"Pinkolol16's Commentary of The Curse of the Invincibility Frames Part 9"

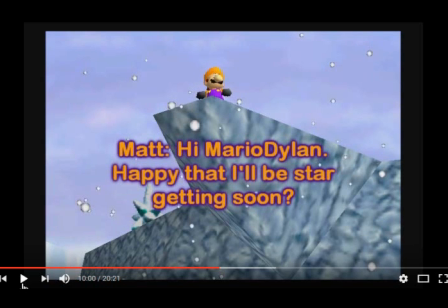25:10 It's a joke, it was a joke on the group that Murray Dillon hates the fact that the Japanese and Tenic and other kinds of versions of Super Mario Sunshine say Starget instead of you've got the star or something like that.
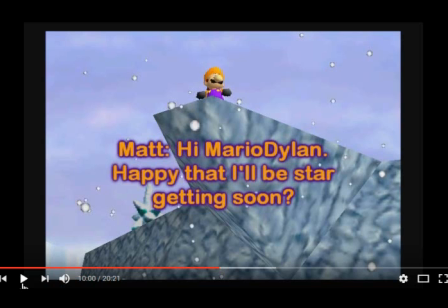25:26 The lack of grammar was a running joke in YCR and it was something that Starman 3 taunted him with so but i wanted to use the in character in a place
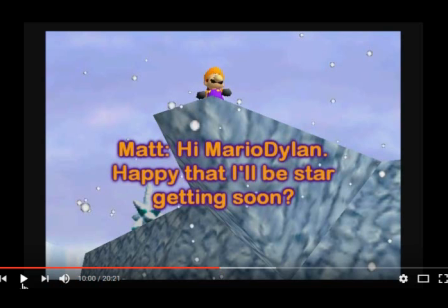25:42 that would make sense oh yeah he will be getting the star so it would be a proper place to use a jerk instead of just randomly with no context or reason so i decided to use the taunt in a meaningful way that would provide um at least a bit of
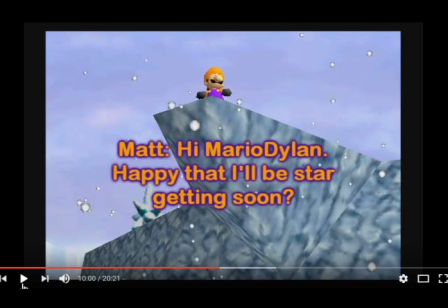26:01 happiness to the scene since they're supposed to be cheering each other up and that's Matt being here, being the cheered out person he is, it makes sense.
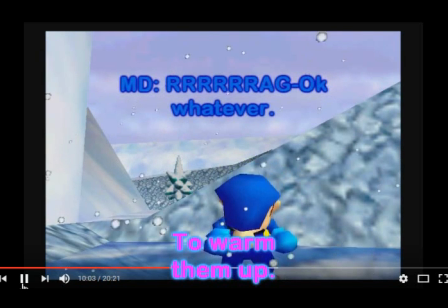26:13 The calls associated with the sad and whatever. Kind of like pathetic fallacy.
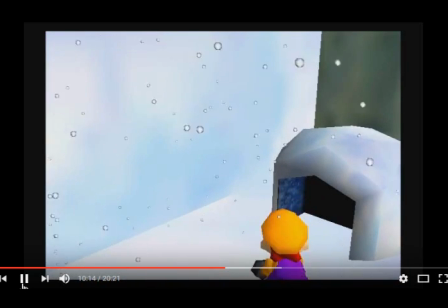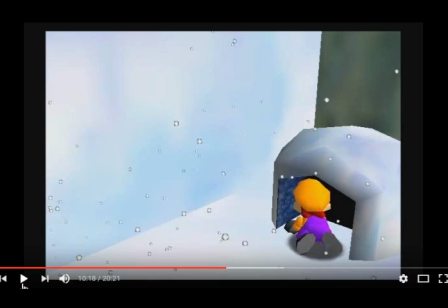26:33 That wasn't meant to happen and especially with the way the freeze camera crew had happened, but since Matt's supposed to be a dub, I guess that could technically have happened in story.
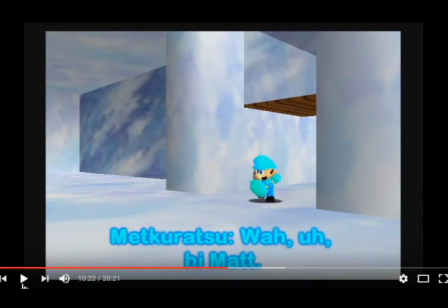26:44 Met Karatsu is another YTR warner. Don't be surprised when I point these out.
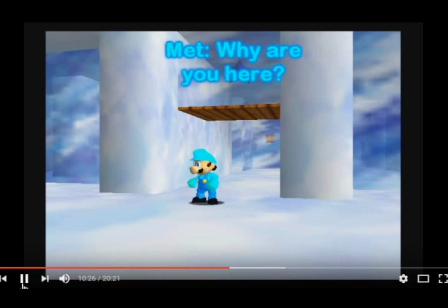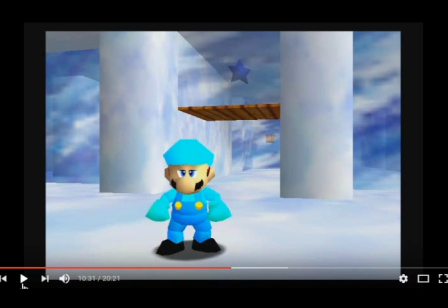26:57 It's a good thing that they have stiffering colour codes, you wouldn't be able to tell them apart by name alone. Since I would call Met as just Met for a loooong time.
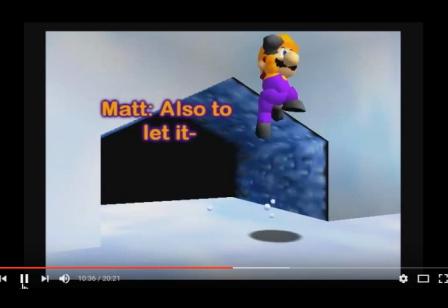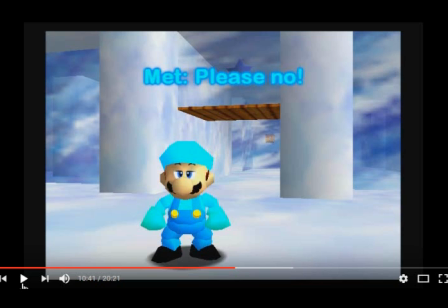27:16 At the time I think Met was obsessed with some kind of remix of the song you all know from that Disney movie that got popular in 2013 so
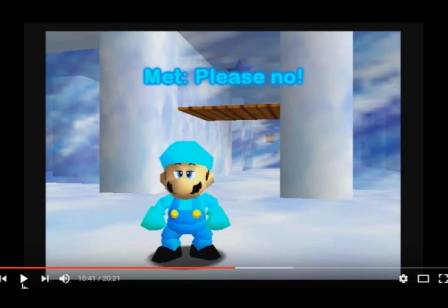27:30 I decided to reference that since Met at the time was still going on about it and since it was going on for the longest period of time ever so that's why in it since it's a cold area makes a lot of sense that
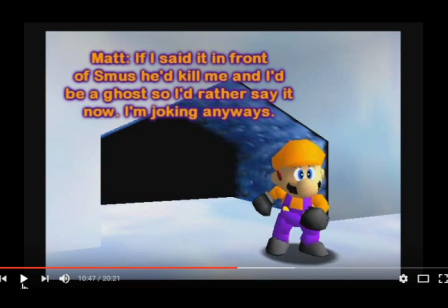27:53 was a reference to a Skype jerk in as to what's Matt is saying right now
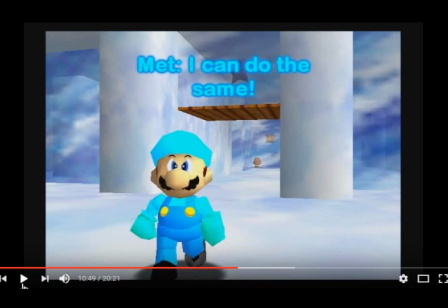27:58 and also another Skype jerk as to the fact that if like if anybody said oh I'm gonna kill you Matt he would just turn his icon into a ghost version of like himself with like some troll face
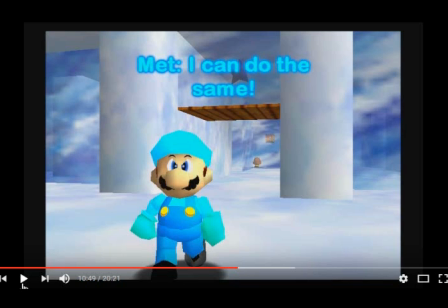28:15 or whatever and then he'd just act as if he got killed or something in the most jokiest way possible and back then it's made me laugh since he like legitimately took this seriously or didn't there was a joke serious kind of thing so
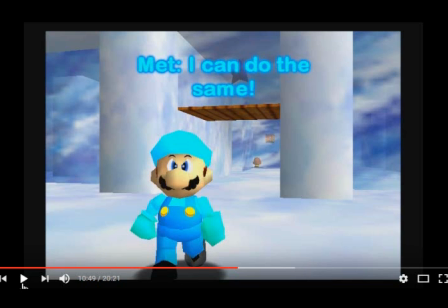28:36 yeah that was i wanted to reference that kind of um thing going on it was another thing references to the fact that YTR wasn't exactly just the pinnacle for jerks not
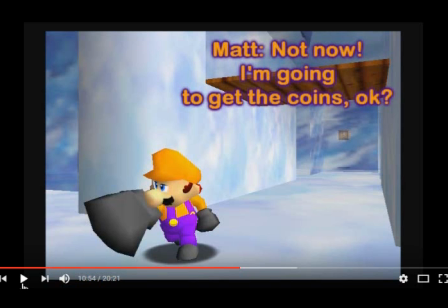28:53 now because that would give him invincibility frames when he needs to free you
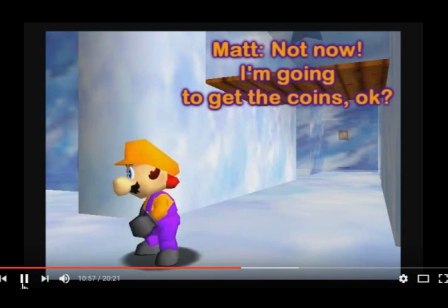28:56 all that's